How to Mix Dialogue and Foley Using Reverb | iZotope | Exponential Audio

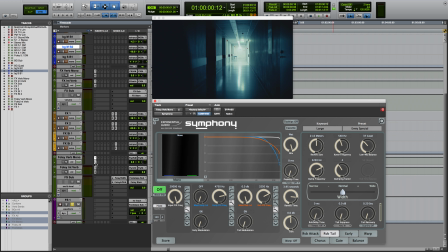The first is Symphony, used here as a mono reverb. We're using the empty special preset, which is rooted in the large keyword preset bank.
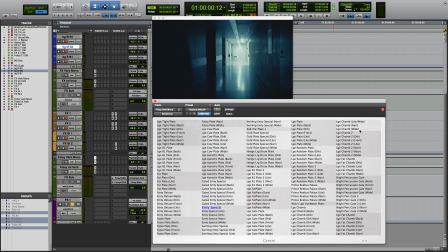This reverb is used to color the important information in the middle or center of the stereo field.
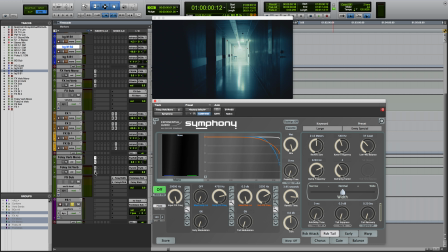Let's hear it in isolation from the other reverb.
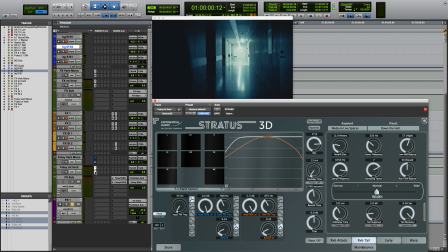We're also sending the footsteps to Stratus 3D. Stratus combines an unobtrusive, natural sound with unparalleled user control. It's through this reverb we're filling up the sides of the stereo field.
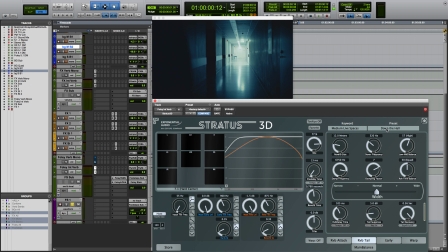In fact, we've gone to the main balance tab and turned off any early and late reflections being sent to the center channel. so that Symphony can handle the mono reverb.
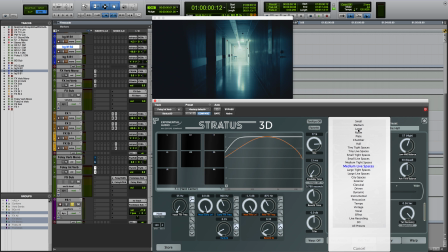The preset we chose here is called Down the Hall from the Medium Live Spaces keyword bank,
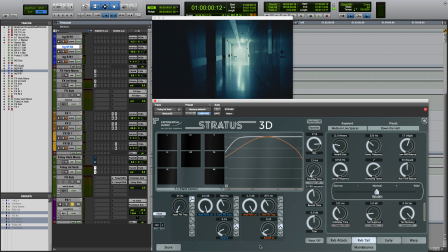the perfect preset to situate the footsteps in a long corridor. Let's hear this reverb in isolation from Symphony.
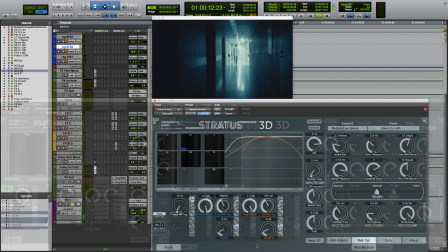And here they are together.
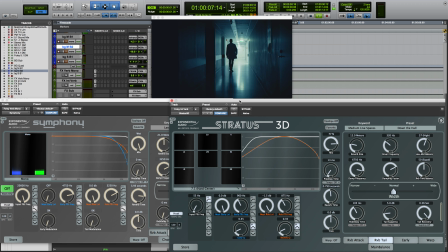Once more, we'll do a complete before and after of all the reverb.
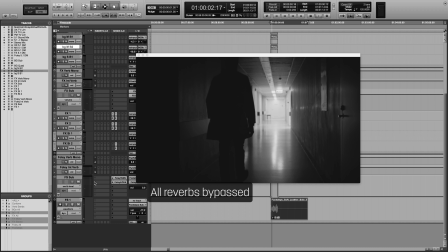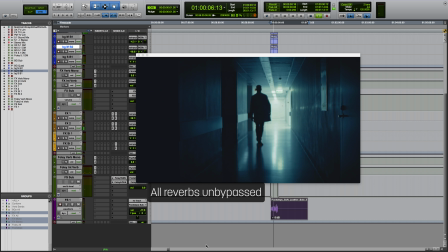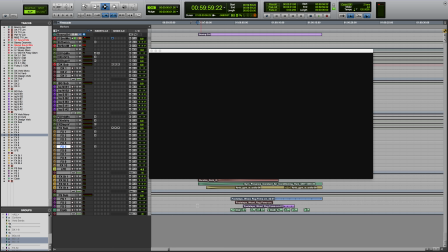Let's jump over to another session. In this final session, we have another scene that came with no production audio, but was later brought to life through Foley effects and exponential audio reverbs. Have a listen to the before and after.
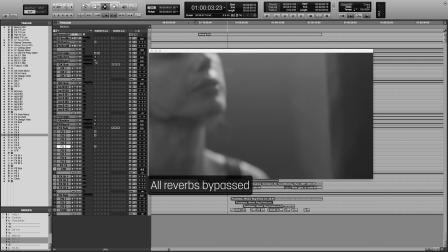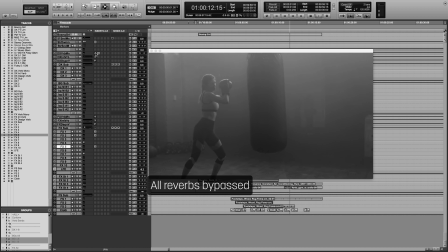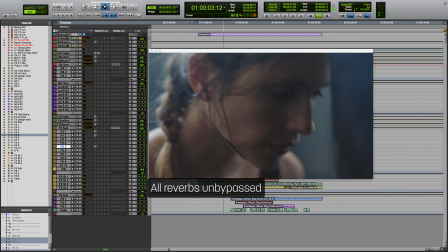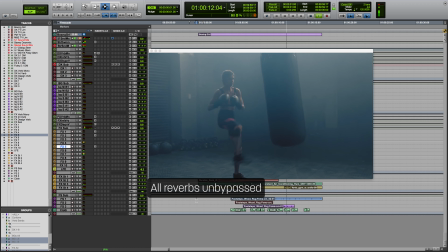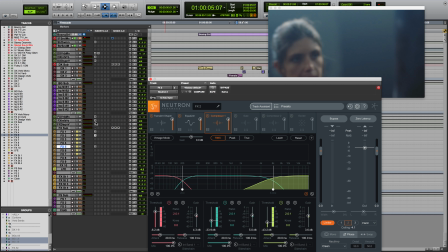I'm going to focus on the hits to the punching bag, all of which are heading through Neutron 2 and then into Stratus 3D.
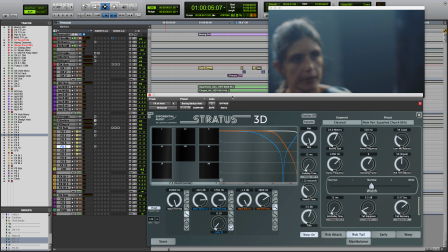We're using a preset from the classical keyword bank called Squashed Church. This is built from a chamber-style reverb algorithm, which is ideal for the spacious empty gym that we see here in the scene. Let's look at the early reflection EQ curve.
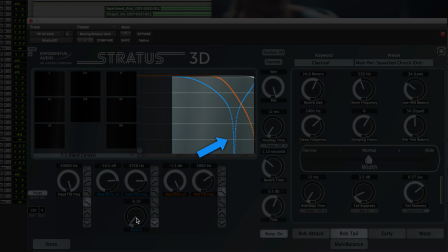We're using a notch filter here to remove any resonance that might have been amplified as a result of the addition of reverb. Similarly, we're notching out high-frequency content of the reverb tail, which helps to bring focus to the attack portion of the punches.
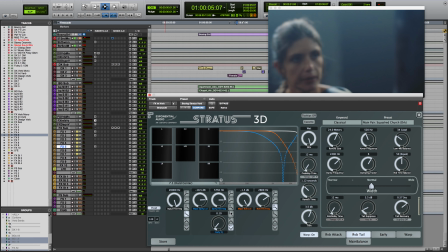Let's undo these moves to demonstrate the subtle yet important differences.
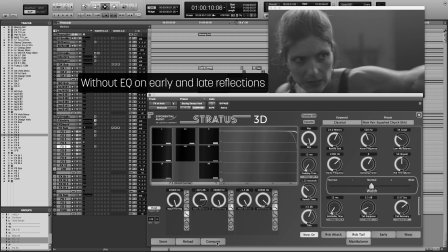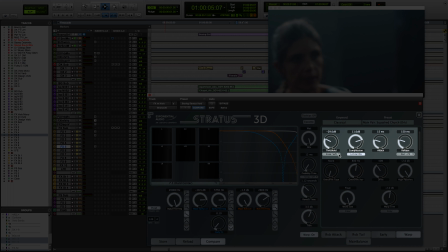We've also engaged the warp section of Stratus, which contains transparent compression and limiting controls to shape the dynamics of the reverb, as well as overdrive settings to add even more color to the reverb. Let's do another big before and after.
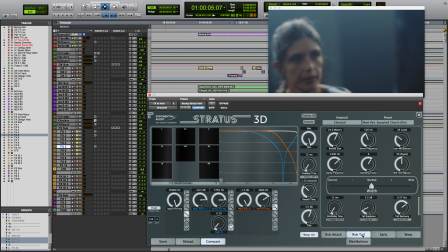All the reverbs on the dialogue, FX, and Foley will be bypassed and then unbypassed.